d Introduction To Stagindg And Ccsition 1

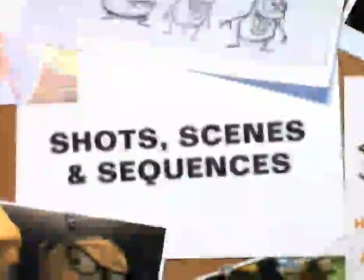[4:37]
So shots, scenes, or sequences are concepts that sometimes get confused from one another.
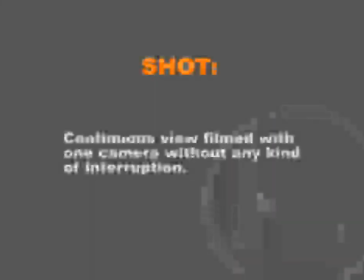[4:43]
So let's break down these terms. A shot is a continuous view filmed with one camera without any kind of interruption.
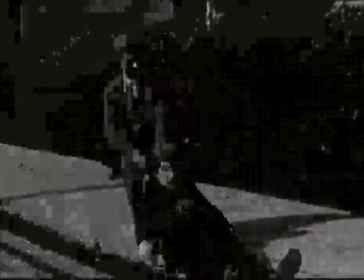[4:51]
For example, this right here is one individual shot.
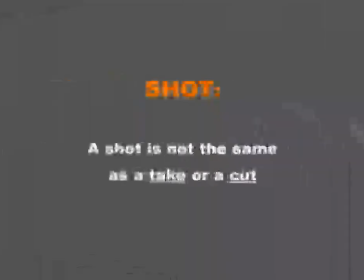[4:55]
Now the term shot should not be confused with the term take or cut.
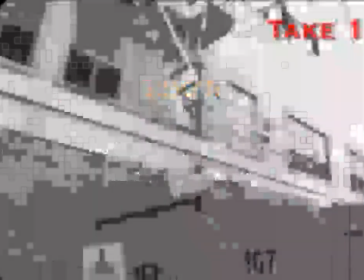[5:00]
They are completely different things. One take or multiple takes are created in order to choose which one fits the best,
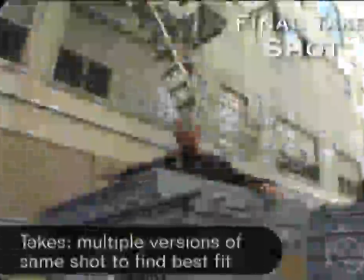[5:09]
so that that take will turn into a shot.
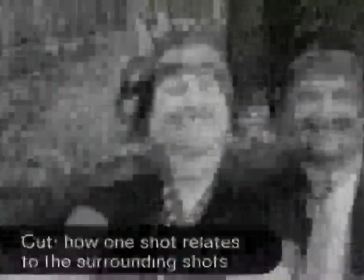[5:12]
So when you're talking about a cut, you are basically talking about how one shot relates to either the next one or the one before.
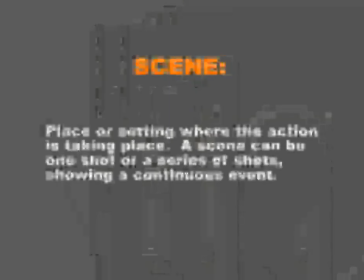[5:21]
A scene is a place or setting where the action is taking place. A scene can be one shot or series of shots showing a continuous event.
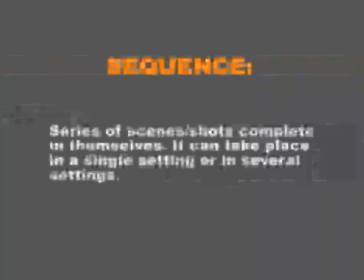[5:30]
A sequence is a series of scenes or shots complete in themselves. It can take place in a single setting or several settings.
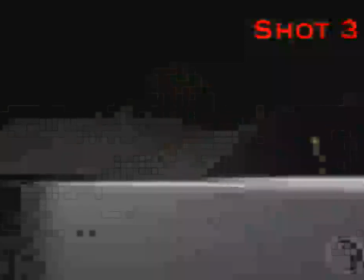[5:39]
So this sequence or scene is made out of 3 individual shots and is taking place in one setting. So after talking about all this, what we are going to be covering on this class mostly applies to shots. In later classes, we are going to be talking about things that apply to scenes and sequences, such as continuity, screen direction, visual design, cutting, more advanced composition. But in this class, we're only going to be talking stuff that only applies to shots and individual frames.
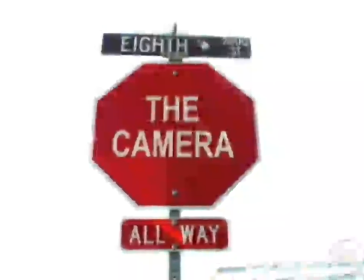[6:18]
How important is the camera when telling a story? Well, we cannot stress the importance of the camera enough.
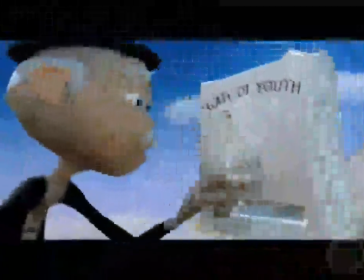[6:25]
A movie is made out of different shots. You are telling different things on different shots based on different story points.
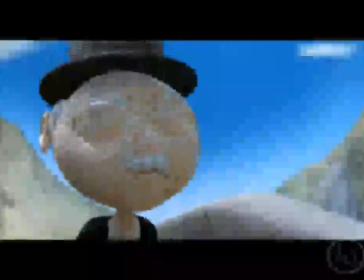[6:32]
So the selection of the camera angles is one of the most important factors in making a movie and keeping the audience interested.
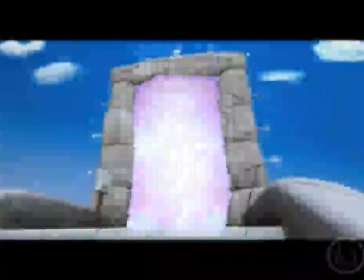[6:39]
Because of this, we have to have some sort of knowledge in order to create something that works and is clear for the audience.
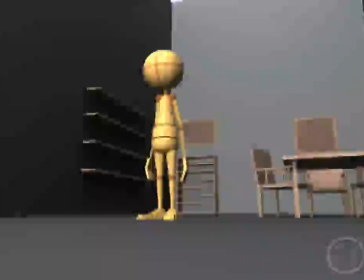[6:47]
But because in animation the camera can be literally positioned anywhere, moved anywhere and animated any way we want,
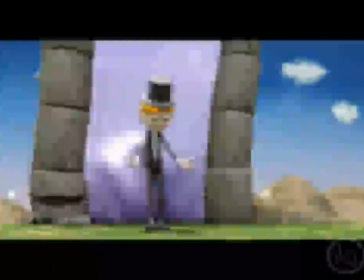[6:55]
it's important that we understand why we place a camera, because we are eventually placing the audience and positioning their point of view.
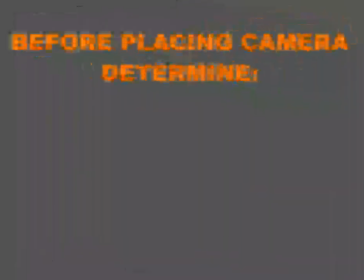[7:02]
There's a few things to keep in mind before we place the camera anywhere. We should know whose scene it is. Basically, we should know whose character the shot or the scene is about.
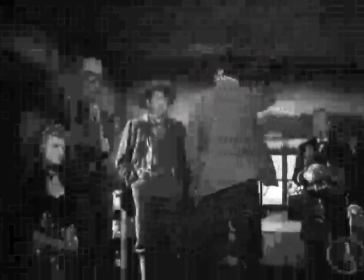[7:14]
If we have a conversation and one of the characters realizes something, we as an audience want to see this character's reaction.
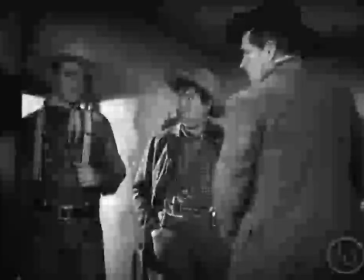[7:22]
So when planning shots, we should know the importance of the characters throughout the scene to figure out when and where we will be placing the camera.
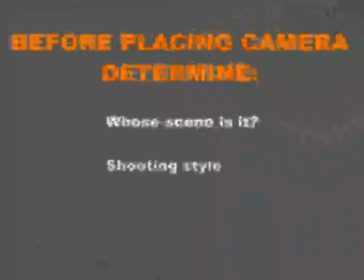[7:30]
The style of the shooting. This is basically knowing what kind of style are we going for when using the camera.
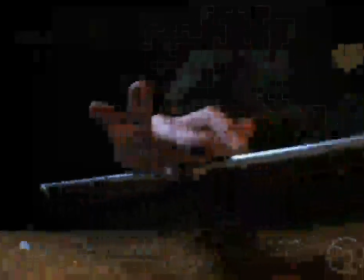[7:36]
Do we want tilted type of angles? Do we want fast camera moves or the slow camera moves to give the scene a slow pace, for example?
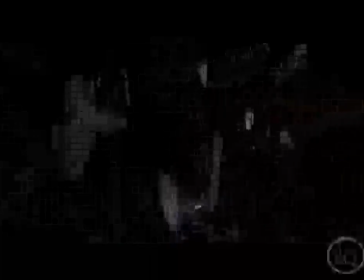[7:43]
The director or the animator working on a short film should know this in advance to keep the style of the scene or film consistent.
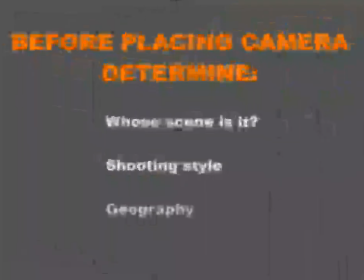[7:52]
Does the audience need to know the geography of the characters throughout the shot?
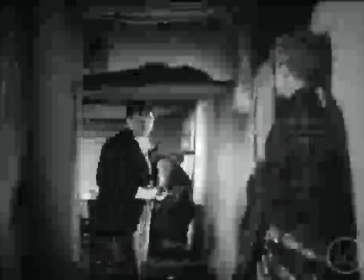[7:56]
Staging and where we place the camera will help let the audience know that this character will move from point A to point B. Therefore,
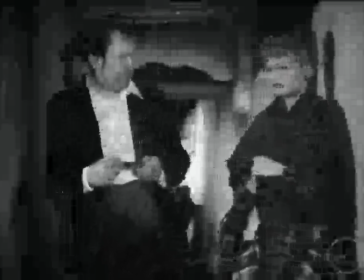[8:05]
the director will know why to place the camera here or there.
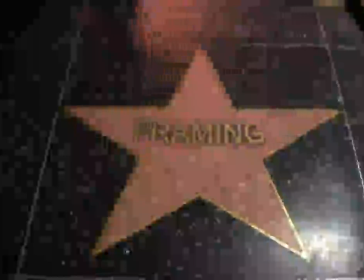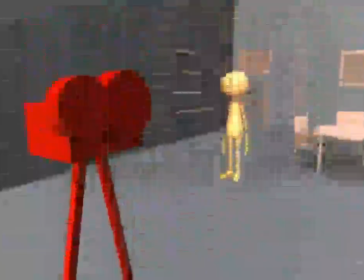[8:13]
The camera is going to tell us how much area or space is included on the
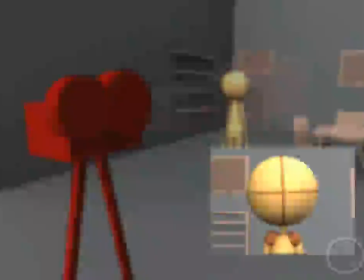[8:18]
screen and the viewpoint from where the audience will watch the action or the event going on.
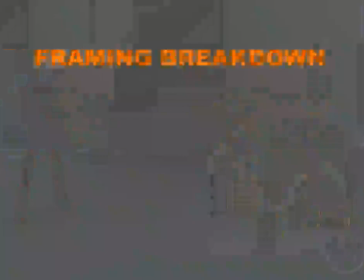[8:24]
So 3 factors determine the camera angle and its relationship with the audience. The subject size in relationship to the overall frame,
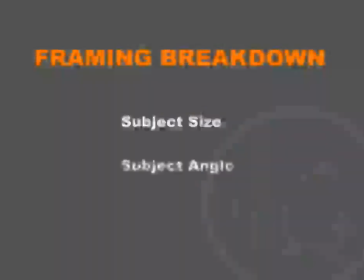[8:32]
the subject angle or the angle in which the character is in relation to the camera, and the camera height.
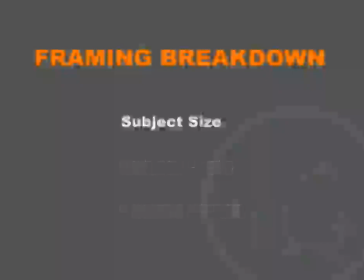[8:39]
The size of the image or the character on the screen is determined by the distance of the
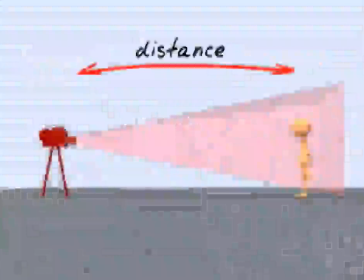[8:45]
camera from the subject and is also determined by the focal length of the lenses used in the shot.
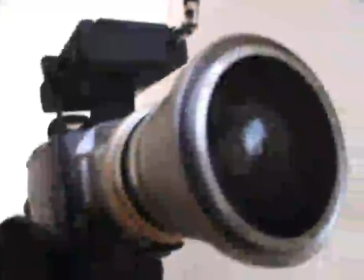[8:51]
We will cover basic lenses later,
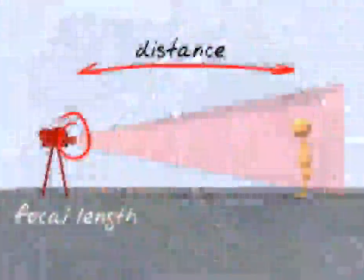[8:54]
but what is important here that you remember is that both affect the subject size of the image.
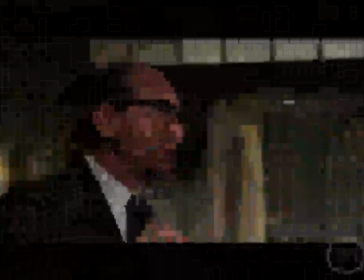[9:00]
So let's go ahead with some shot definitions. Each cinematographer or director has slightly different definitions of framing and shot sizes.
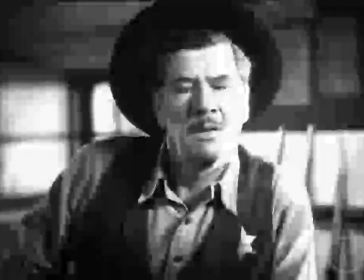[9:09]
But these definitions are similar enough that we'll be able to talk about them in approximate terms.
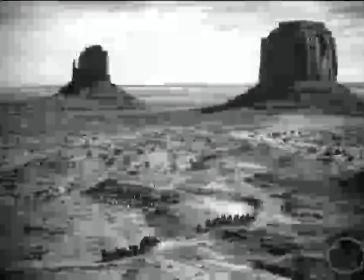[9:14]
So we'll start out with extreme long shots. Used in the old Western films, for example,
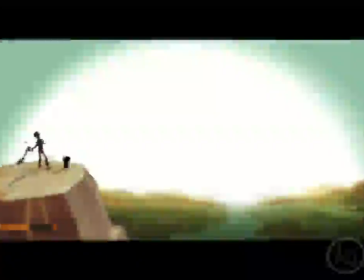[9:20]
extreme long shots show a greater distance between the camera and the person or object.
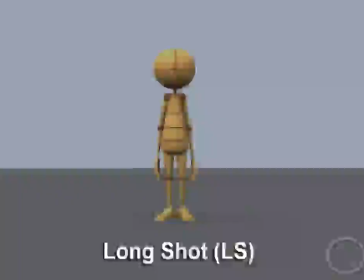[9:26]
Long shot, or LS, this type of framing still shows considerable distance between the camera and the character or object.
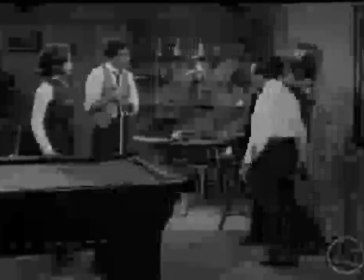[9:34]
It might include a street, a room, or any setting where the event takes place.
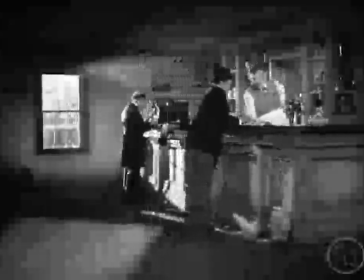[9:39]
Sometimes it's used to establish all elements in the scene so that the audience knows which characters
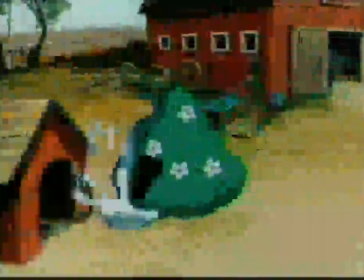[9:45]
are involved and where they are located as they move around or as we cut to a closer shot.
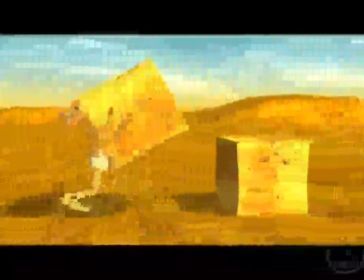[9:51]
Generally, long shots are loosely composed to give room to the players to move around.
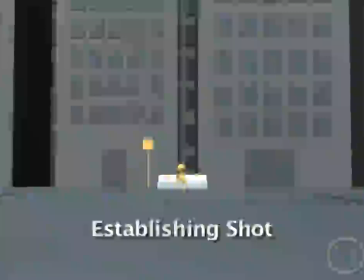[9:56]
Establishing shot is usually a type of framing between an extreme long shot and a long shot. It reveals where the scene is taking place. It also helps to orient the audience.
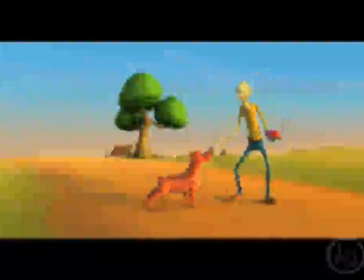[10:07]
An establishing shot doesn't necessarily have to be one specific kind of shot, but because we are establishing a location or a scene, usually extreme long shots or long shots work best.
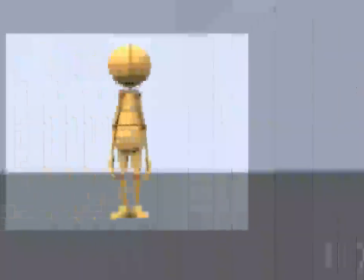[10:18]
A full shot is a type of framing that usually covers a little more than the size of the character,
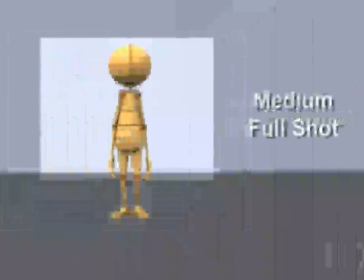[10:24]
whereas a medium full shot is usually a framing in between a full shot and a medium shot. We'll discuss later why this kind of framing is not so frequently used because of the composition and the feeling it creates.
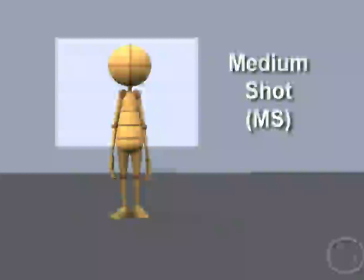[10:37]
A medium shot describes the middle ground in between a long shot and a close-up. It shows a character from the waist up. Sometimes a medium close shot, which starts past the waist of a character, is used in conversation scenes.
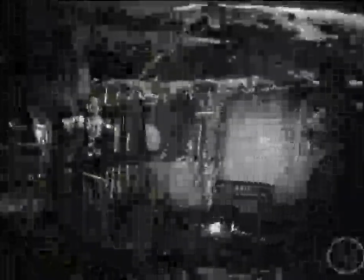[10:52]
Like discussed earlier, this type of framing works best after a long shot or a full shot has been used.
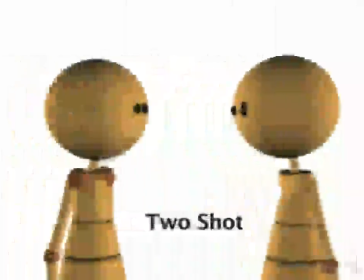[10:58]
A two-shot is a medium shot that includes two characters on the screen.
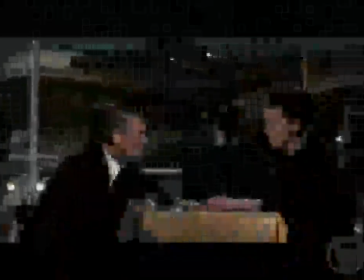[11:03]
It's a great use of the medium shots as it leaves room for both characters to interact
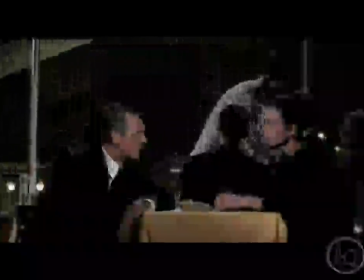[11:08]
or have dialogue without making our audience too emotionally involved.
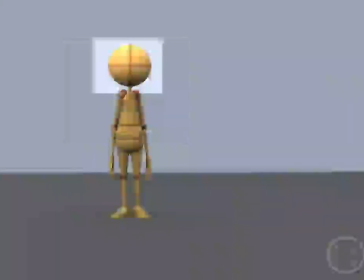[11:12]
In between a medium shot and a close-up shot, we find two types of framing, which are the medium close shots and close shots.
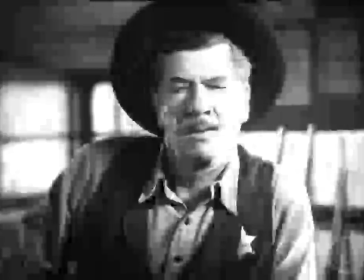[11:20]
As we enter the close-up areas, we find different types of frames.
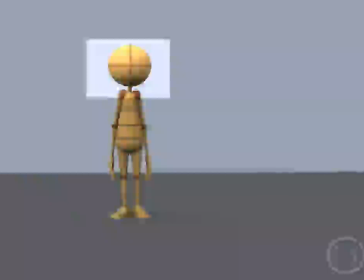[11:25]
A wide close-up, which includes the head of the character and part of the shoulders. A close-up or full close-up right above the shoulders, also referred as a CU. A medium close-up covering the head and the neck. An extreme close-up, usually framing the face of the character.
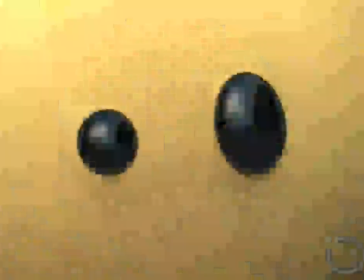[11:43]
Close-ups help create a bigger sense of intimacy with the character, so that the audience is even more involved.
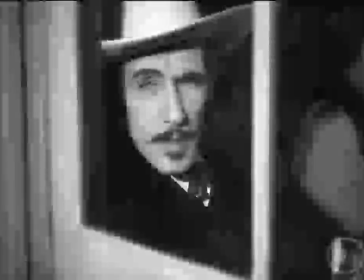[11:50]
It indicates maybe details on the character's feelings, thoughts, or emotions, or showing a special significance of the object being shown.
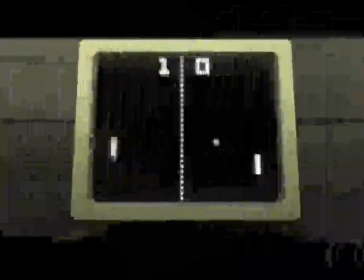[11:59]
So sometimes it's good to frame things from a flat angle point of view, but framing things from a flat angle point of view is lacking depth.
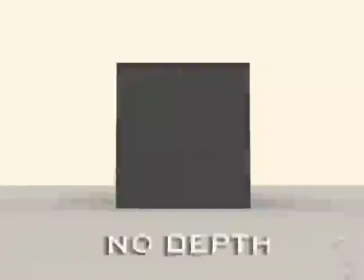[12:08]
And depth is one of the biggest things in composition.
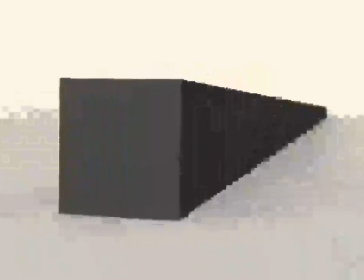[12:12]
Combining angles when shooting provides leaning angles in the screen, therefore giving us depth in the composition.
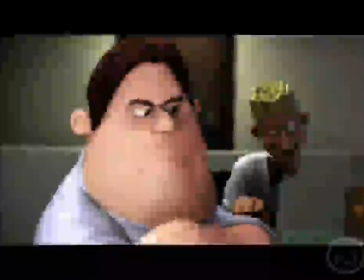[12:19]
Depth and perspective are actually very powerful tools when dealing with a 2D composition.
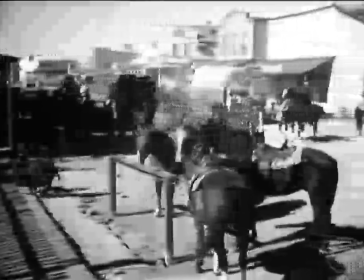[12:24]
We are able to see more sides of the objects. In some cases, some filmmakers actually frame the camera at an angle that is actually tilted.
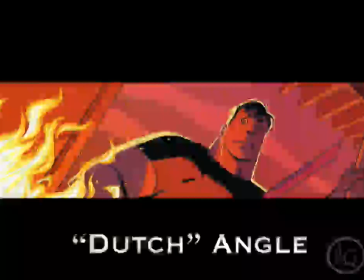[12:34]
This is called a Dutch angle, and is employed to sometimes give a feeling of chaos, suspense, disorientation, discomfort in the viewer.
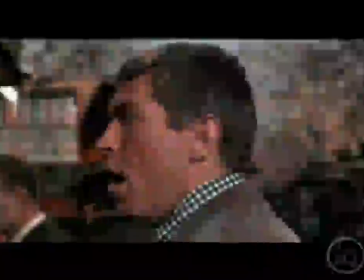[12:42]
It's one of the powerful things about staging.